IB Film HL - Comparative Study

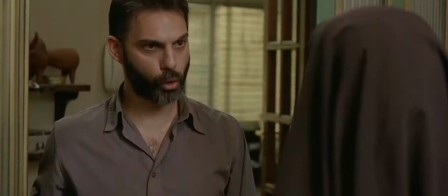(4:13)
A Separation also depicts the men looking down on the woman, as such in this scene,
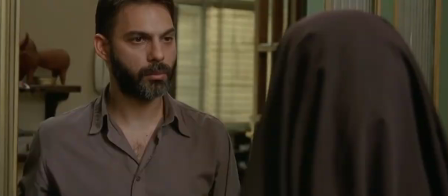(4:17)
which shows Nader obscuring as Razia's path and is framed to be taller due to his higher status.
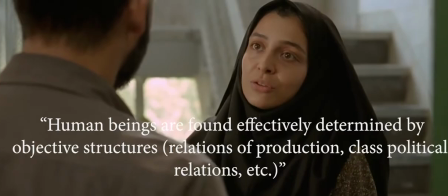(4:22)
Marta Harnecker states that human beings are found effectively determined by objective structures, which places men higher up in the power structures due to them being the financial providers of a family.
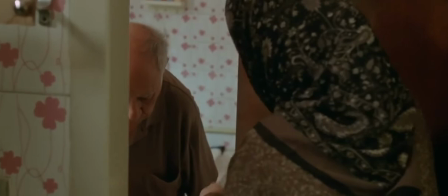(4:31)
However, in this scene, this idea is challenged with Razia being framed above the father,
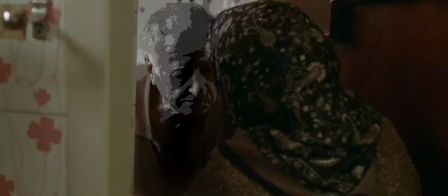(4:35)
who should supposedly be of higher status, yet is outcasted due to his Alzheimer's disease, being isolated from society.
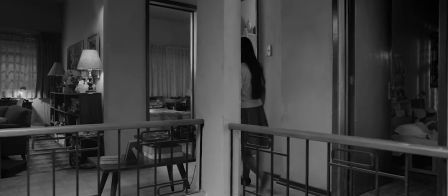(4:42)
One of the most notable scenes in Roma is a long take which remains in constant motion in the beginning of the film.
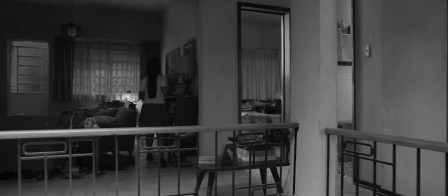(4:47)
This establishing shot of the family dynamics shows Cleo lagging behind, struggling to keep up with the family's demands as the long take,
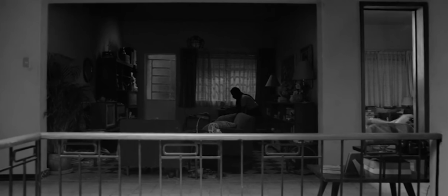(4:53)
a neorealist convention, can utilize character blocking as she is often placed all over the frame instead of being centralized.
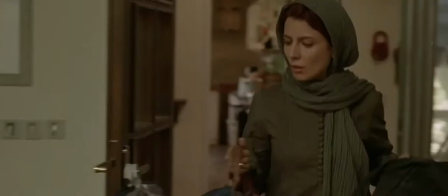(4:59)
This detached nature of the family is also prevalent in A Separation.
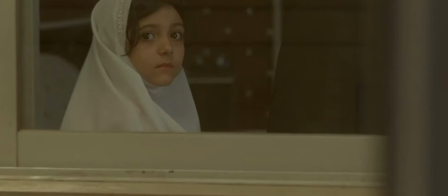(5:03)
In this establishing shot where Simon and Nader arrive from court, The men and women are separated, shown in the mise-en-scene through the use of glass as a divider.
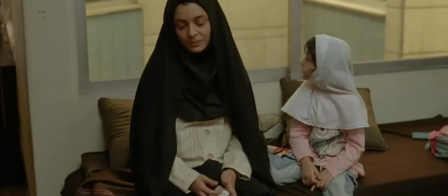(5:09)
There is also a sense of class division as the maid and her daughter are placed lower in the frame.
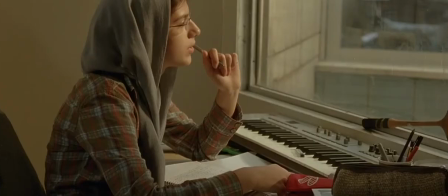(5:14)
The constant reframing, blocking, and motion of the establishing shot help lay the foundations of the family dynamics without stating it directly by means such as dialogue.
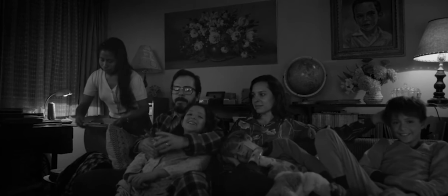(5:22)
While the hierarchy hasn't been accepting of Cleo, the children are shown to have done so due to the progressive ideologies of class equality.
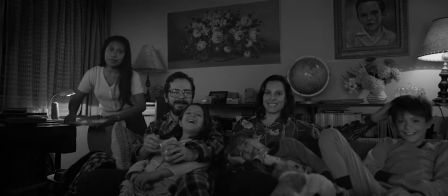(5:28)
However, they lack a say in the matter. The lighting and shading in the scene, as well as the character blocking, places Leo in the background.
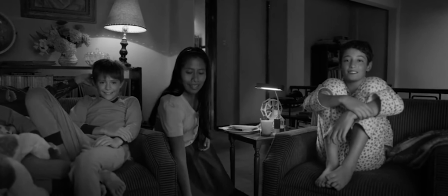(5:34)
As she walks behind the family, there's very little lighting on her, which places less emphasis, yet as she joins the children in watching the film, the lighting changes to match the foreground, making Cleo brighter.
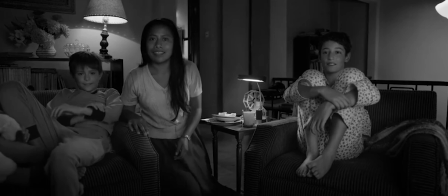(5:44)
Neorealism commonly utilizes diegetic lighting. The light brightening Cleo is the television, done to emphasize Cleo's acceptance.
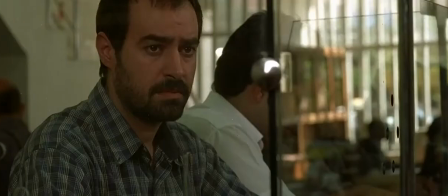(5:50)
The use of glass as an indication of division is constant throughout a separation.
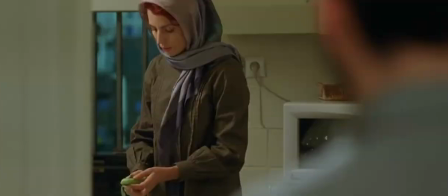(5:54)
It shows how men and women are separated due to the roles imposed by ideological structures of society, with the woman being a homemaker.
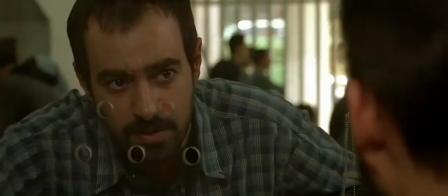(6:00)
Simon wants to leave, however, as Gramsci's theory suggests.
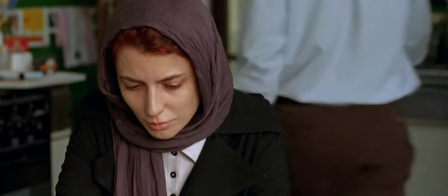(6:03)
The state is composed of public institutions, including the government, court, police, and army, which exercises direct dominion.
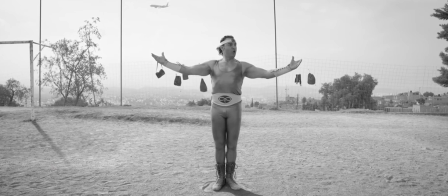(6:09)
This prevents Simon from leaving. She is entrapped. The sense of entrapment is more subtle in Roma, shown through the inclusion of airplanes either in the mise-en-scene or the soundscape. This minute detail was added by Cuarón as planes served as a reminder of the larger world during Cuarón's childhood.
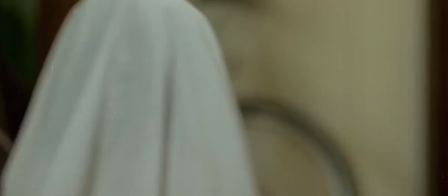(6:23)
Marx's theory states that ideologies are determined by class position. The little girl, having been born into a lower class family, is shown to be more religious.
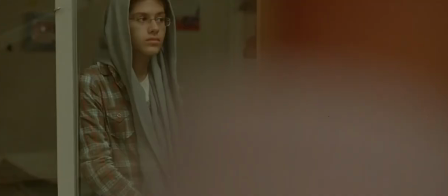(6:30)
She has been molded into a set ideology. Nader's family, on the other hand, being in a higher class, have a range of ideologies, with Simon and Termes' progressive views connoted by her attire.
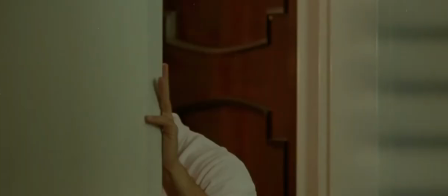(6:38)
This symbolism foreshadows the character's influences during the tale's conflict.
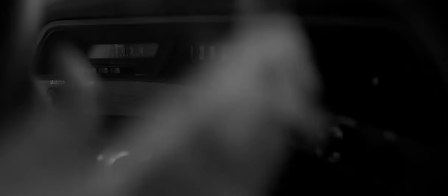(6:43)
Foreshadowing in Roma is also prevalent, most notably with the father, who has left behind a Galaxy car too big for the garage,
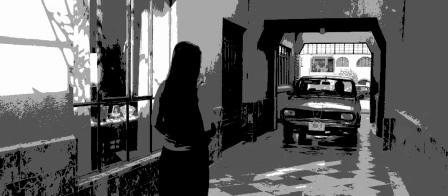(6:48)
stating the father's longing for more, having been replaced by something more fitting after his departure.
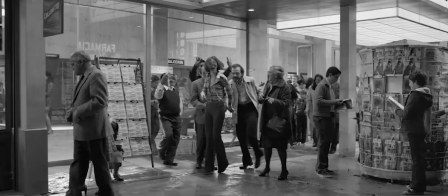(6:53)
The portrayal of the father isn't done so to make him villainous. Neorealism aims to challenge ideologies set by society.
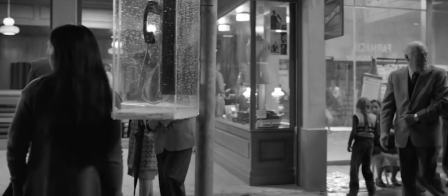(6:58)
The hegemonic structure of society regarding marriage is that of entrapment, an unfair expectation towards people driven by religion,
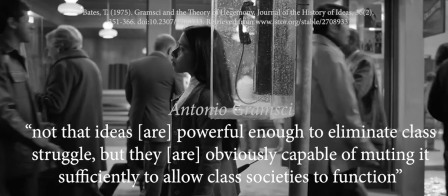(7:05)
which Gramsci challenges, as he believes it is not that ideas are powerful enough to eliminate class struggle,
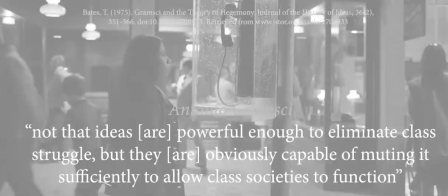(7:10)
but they are obviously capable of muting it sufficiently to allow class societies to function.
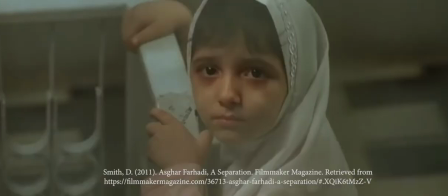(7:15)
Ferhadi stated in a 2011 interview with Filmmaker magazine that the mysterious, suspenseful nature of a separation was done in the editing phase of the film.
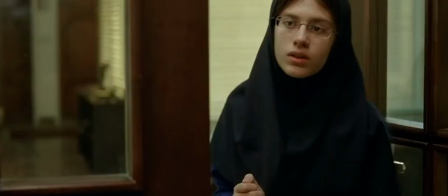(7:23)
Due to the long takes, great importance was created on when to cut in the action, which worked directly with the cinematography to shroud the tale in mystery.
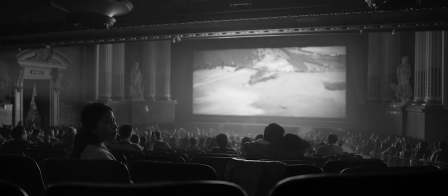(7:29)
Cuarón too realized that the cuts would create the emotional beats that would have to be found in the edit.
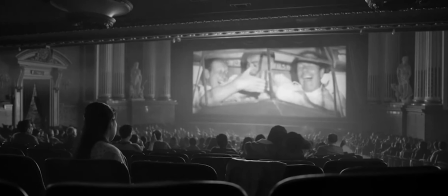(7:34)
The often longer than normal, uncomfortable shot was done on purpose, as they often shot in ad-lib moments where the cut would be driven by the emotion.
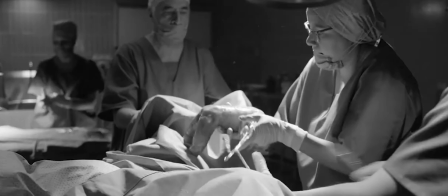(7:41)
Those lingering shots, Cuarón stated,
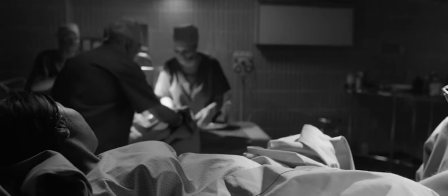(7:44)
was to help audiences process the information due to there being a lack of artificial push through film techniques such as jump cuts or close-up angles.
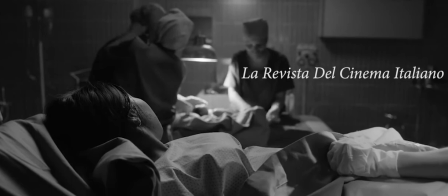(7:51)
This is prominent in the scene where Cleo gives birth.
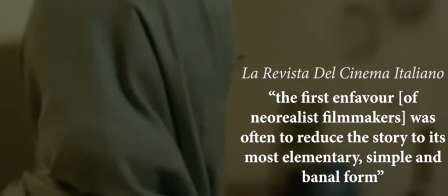(7:54)
Cesare Sabatini states that the first endeavor of a neorealist filmmaker was often to reduce the story to its most simple, elementary, and banal form.
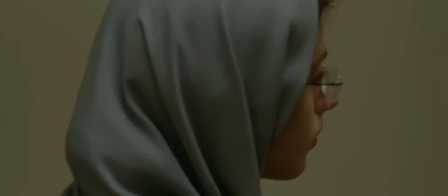(8:03)
There's no particular emphasis on Hollywood editing to create artificial tension and audience manipulation, a common neorealist convention.
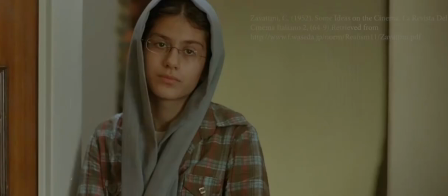(8:09)
This mindset is prevalent in the scene that has explained the cause of the conflict where Razia has been accused of stealing money.
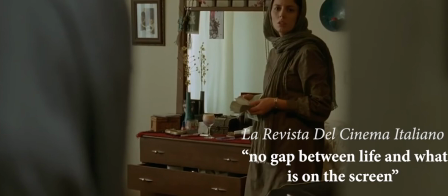(8:14)
It was in fact Simon who took the money, however, there was no particular change in editing or soundscape, no gap between real life and what was on screen, as Zavattini put it, and thus seeming irrelevant,
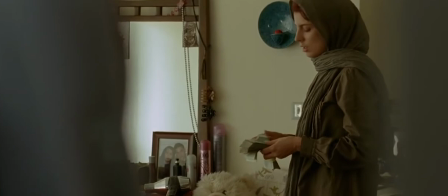(8:22)
masked by the conversation between Simon and her daughter. Due to the Marxist ideologies placed upon the class, Nader is quick to blame the lower class, Razia,
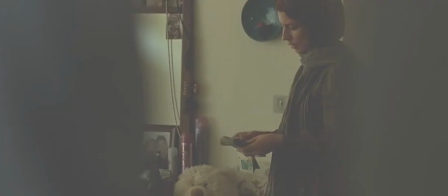(8:30)
and Ferhadi has relied on foregrounding instead of transparency, a counter-cinema theory which would aid in the implementation of Zavattini's concept.
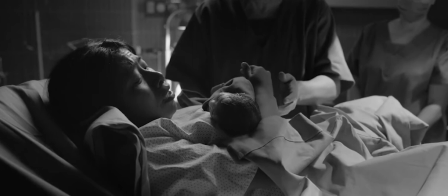(8:38)
The views and emotions of the characters, such as in Roma, are never highlighted through the dialogue, score, or subjective camera work.
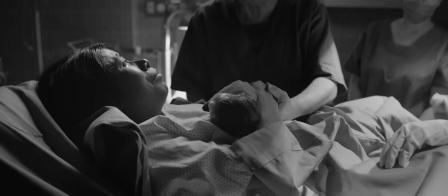(8:43)
It is up to the viewers to derive the meaning. For example, Cleo's tears over the death of her child are later revealed to be tears of joy.
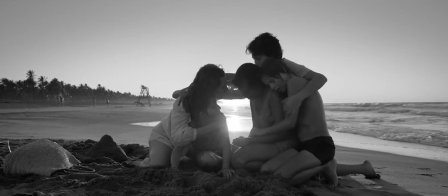(8:50)
The dominant representation of motherhood is that of being joyful, which is an underlying ideology.
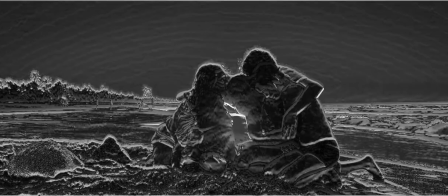(8:54)
However, through the typical neorealist midshot, lacking any cuts, challenges viewer expectations.
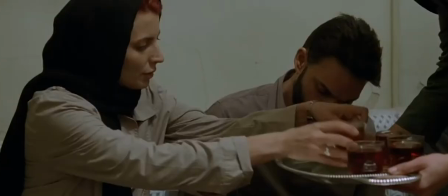(8:59)
Cuarón wants to show the reality of his childhood and the troubled period of 1970s Mexico, lending itself to the neorealist genre.
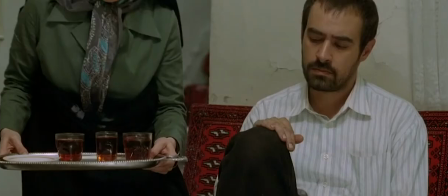(9:06)
Similarly, the conflicted family dynamics of two people who are very much still in love,
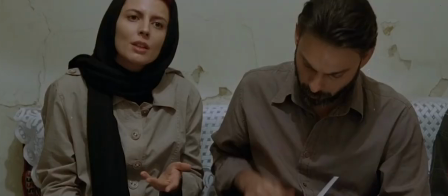(9:10)
but due to different ideologies on what the future entails due to the interference of state, is an issue for Hadi does not try to glamorize.
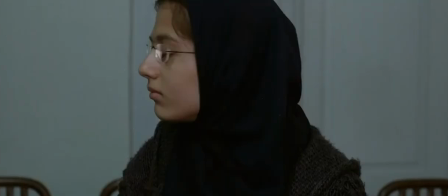(9:17)
In fact, the very last scene shows the daughter, who throughout the movie is shown to be a victim of a conflict through the mise-en-scene,
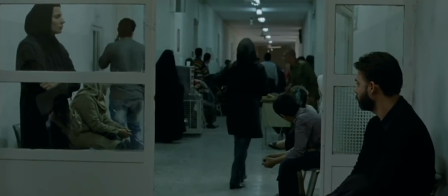(9:22)
is torn between a life-changing decision, cutting before the decision is made, leaving it up to the viewer to determine the outcome based on personal ideology.
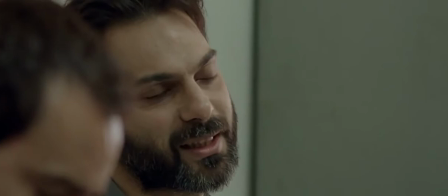(9:31)
Both films use differing social classes and their clashes to move the narrative forward,
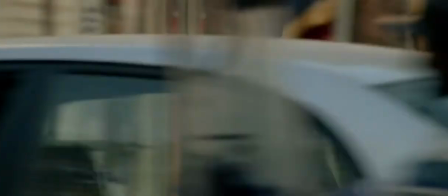(9:35)
Roma utilizing a limited third-person perspective, while A Separation shows an objective view which plays a role in the narrative of the tale.
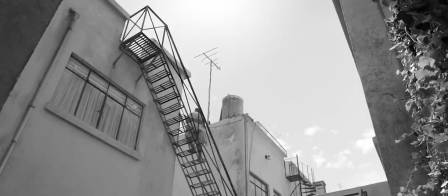(9:42)
The films allow for an audience to peer down into the troubled lives of the everyday people, ending with them looking forward, without any resolution into the uncertainty that the future entails.
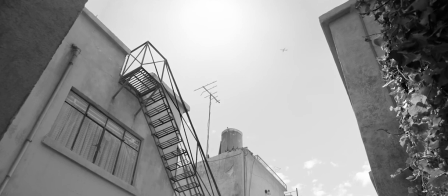(9:50)
By both films' use of neorealist conventions in the representation of family dynamics being distraught by external factors, Ferhadi and Cuarón highlight the prosperity that a socialist society and the school of thought of Marxism would provide to the lives of the common man.